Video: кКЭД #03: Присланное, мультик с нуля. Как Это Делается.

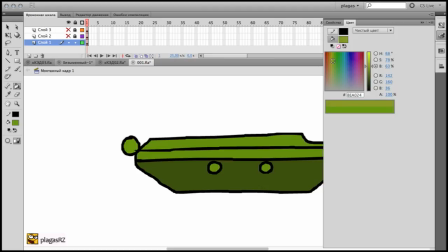11:08 здесь у нас миксер цветов можно подбирать здесь интересные нужные вам цвета
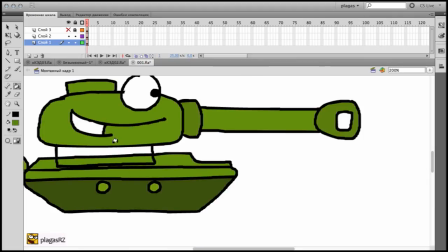11:15 где-то нам понадобится контраст чтобы четко различать какие объекты у нас здесь есть ну
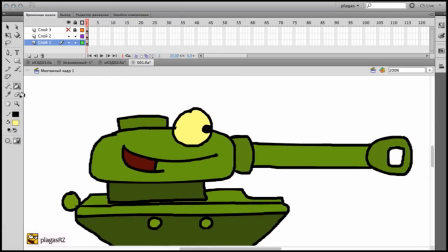11:25 и глаза я делаю принципе всегда с небольшим желтоватым оттенком вот у меня
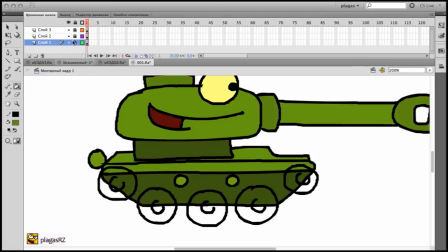11:31 был выделен не тот слой и заливка залилась не так чтобы отменить действие которое вы сделали последним нужно нажать control z и
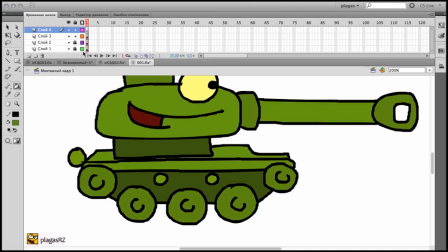11:44 так у нас вроде бы все хорошо только башня находится не на своем месте мы не должны видеть эту шею поэтому мы просто перетаскиваем этот слой с башней на более
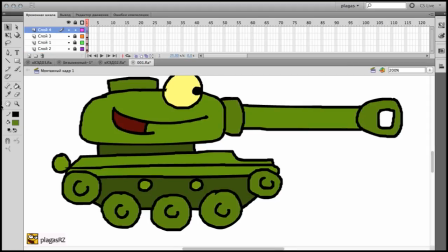11:56 низкий слой вот у нас получился довольно жизнерадостный танк он улыбается потому что еще не знает что с
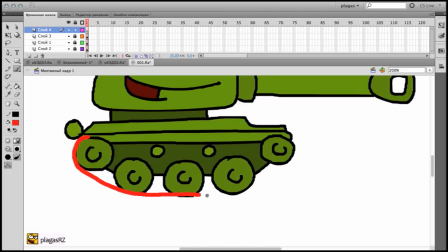12:02 не будет и мы рисуем наши гусеницы принцип рисования очень похож
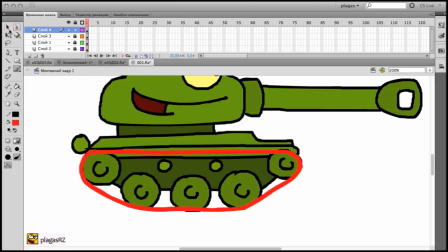12:08 на те что я уже рассказывал если это первое видео которое вы решили посмотреть то наверное будет немножко тяжело все сразу понять для этого есть предыдущие там более подробно но
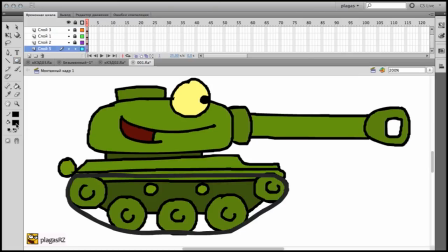12:21 правда очень длинно нарисуем ему тень но тень нарисуем по другому принципу просто возьмем
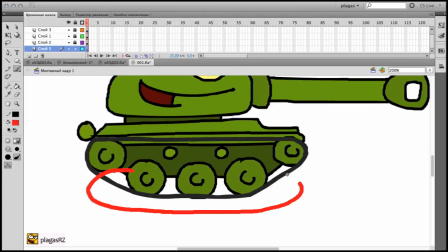12:28 и мы нарисуем такую тень мы берем красный цвет рисуем тень заливка
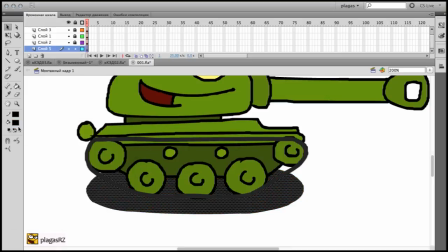12:35 это к зальем ее убираем черный и делаем прозрачность порядка
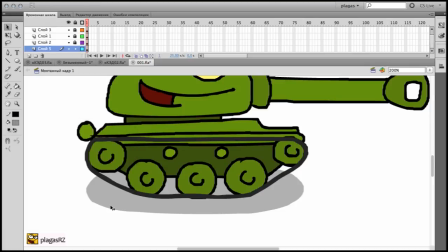12:41 допустим 30 процентов и вот у нас получилось что танк отбрасывает тень все мы здесь нарисовали
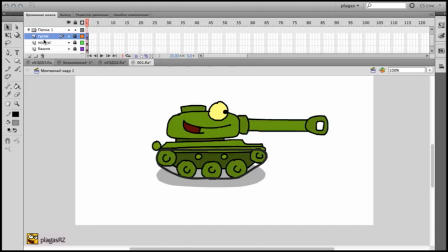12:47 можем переименовать слои и создать для них новую папку и всех поместить в новые папки и не забываем сохраняться наш танк очень веселый но довольно безлик и скучен без фона. Поэтому мы нарисуем простой фон.
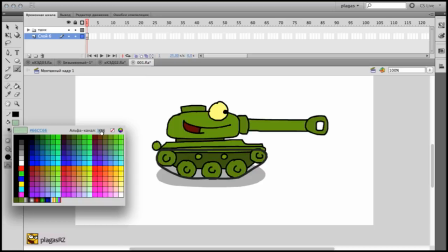13:01 Фон нарисуем чуть-чуть побледнее. Не забудьте вернуть свою прозрачность на 100%.
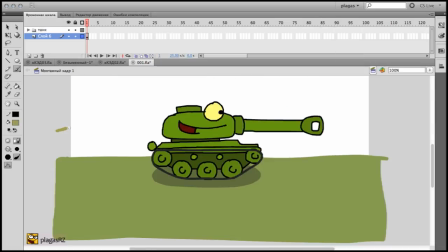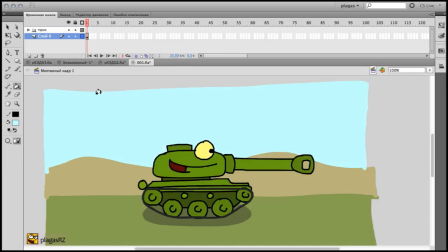13:13 Как видите, я не сильно задумывался о том, что будет на фоне. Просто нарисовал привычные объекты, привычные пейзажи.
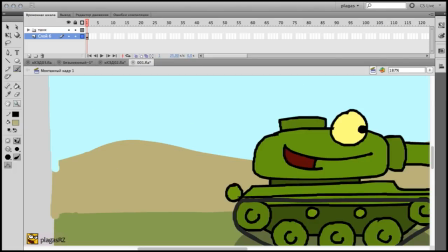13:20 Чтобы совсем фон не был скучным, на фоне, конечно, можно нарисовать какие-то более детальные объекты. Например, то же самое дерево сейчас мы нарисуем стебли сначала стволы потом
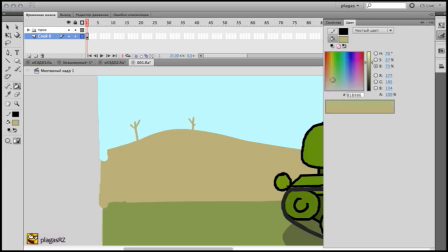13:32 нему пририсуем листву надо чтобы оттенок выделялся не сильно чтобы была граница
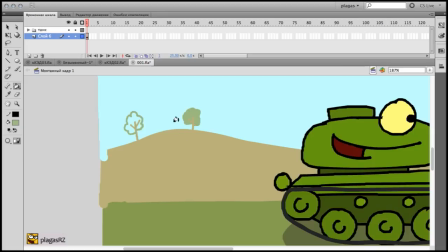13:38 между переднего и задним планом и все заливаем я
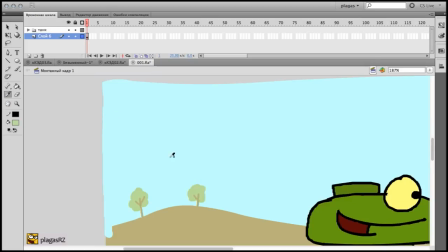13:43 думаю еще светлее надо сделать и по желанию можно какие-нибудь любимые арта кустики
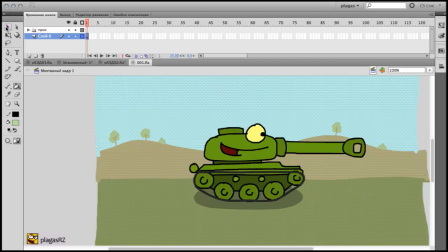13:50 смотрим то что у нас получилось и превращаем это в объект и не просто объект
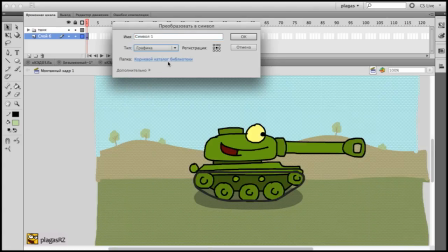13:58 а графику есть фрагмент ролика кнопка именно графика потом объясню почему и то же самое делаем с каждым нашим объектом
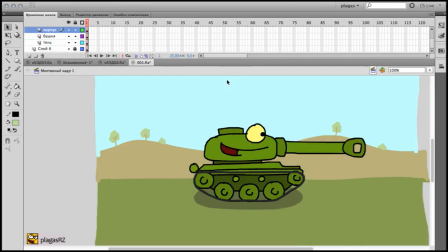14:10 блокируем слой с фоном дело в том что раньше я говорил что flash при экспорте в ави, либо другой видеоформат не проигрывает анимацию объекта в объекте. Да, как бы ничего не поменялось, все так.
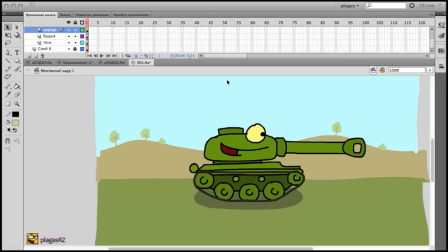14:24 Но если мы делаем не фрагмент ролика, а именно графику, то тогда анимация объекта в объекте будет проигрываться. Конечно, графика, она более ограничена в своих возможностях, по сравнению с фрагментом ролика. Но это все равно, в принципе, нам может немножко облегчить наш процесс анимации.
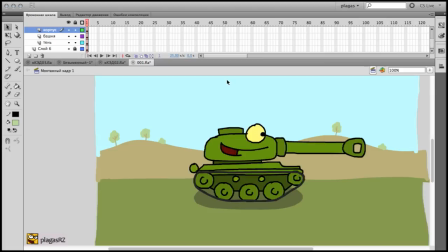14:43 Честно говоря, раньше даже и не задавался этим вопросом, Поэтому сам и не знал. А подсказал мне, кстати, это Read Like. Тот самый, который рисует танк. Так что каждый день узнаешь что-то новое. Даже в той программе, в которой ты работал не один год.
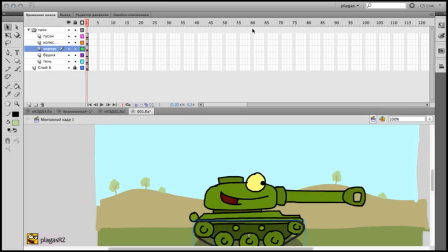14:57 Так что я учусь тоже вместе с вами. Мы создадим где-то 60 кадров, например.
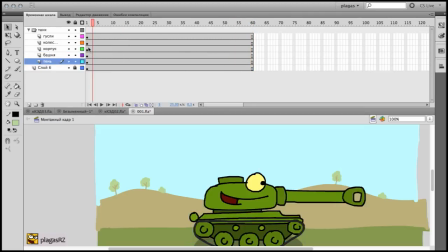15:02 Нажмем F5. У нас появятся здесь скопированные кадры, но без ключевых кадров. Ключевые кадры F6 мы создадим только для нашего танка. Возвращаемся к нашему первому.
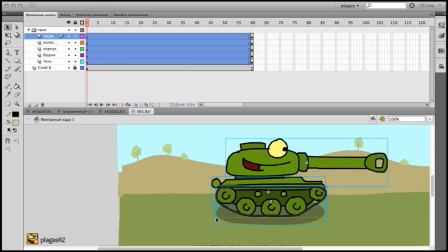15:13 Выделяем все наши объекты.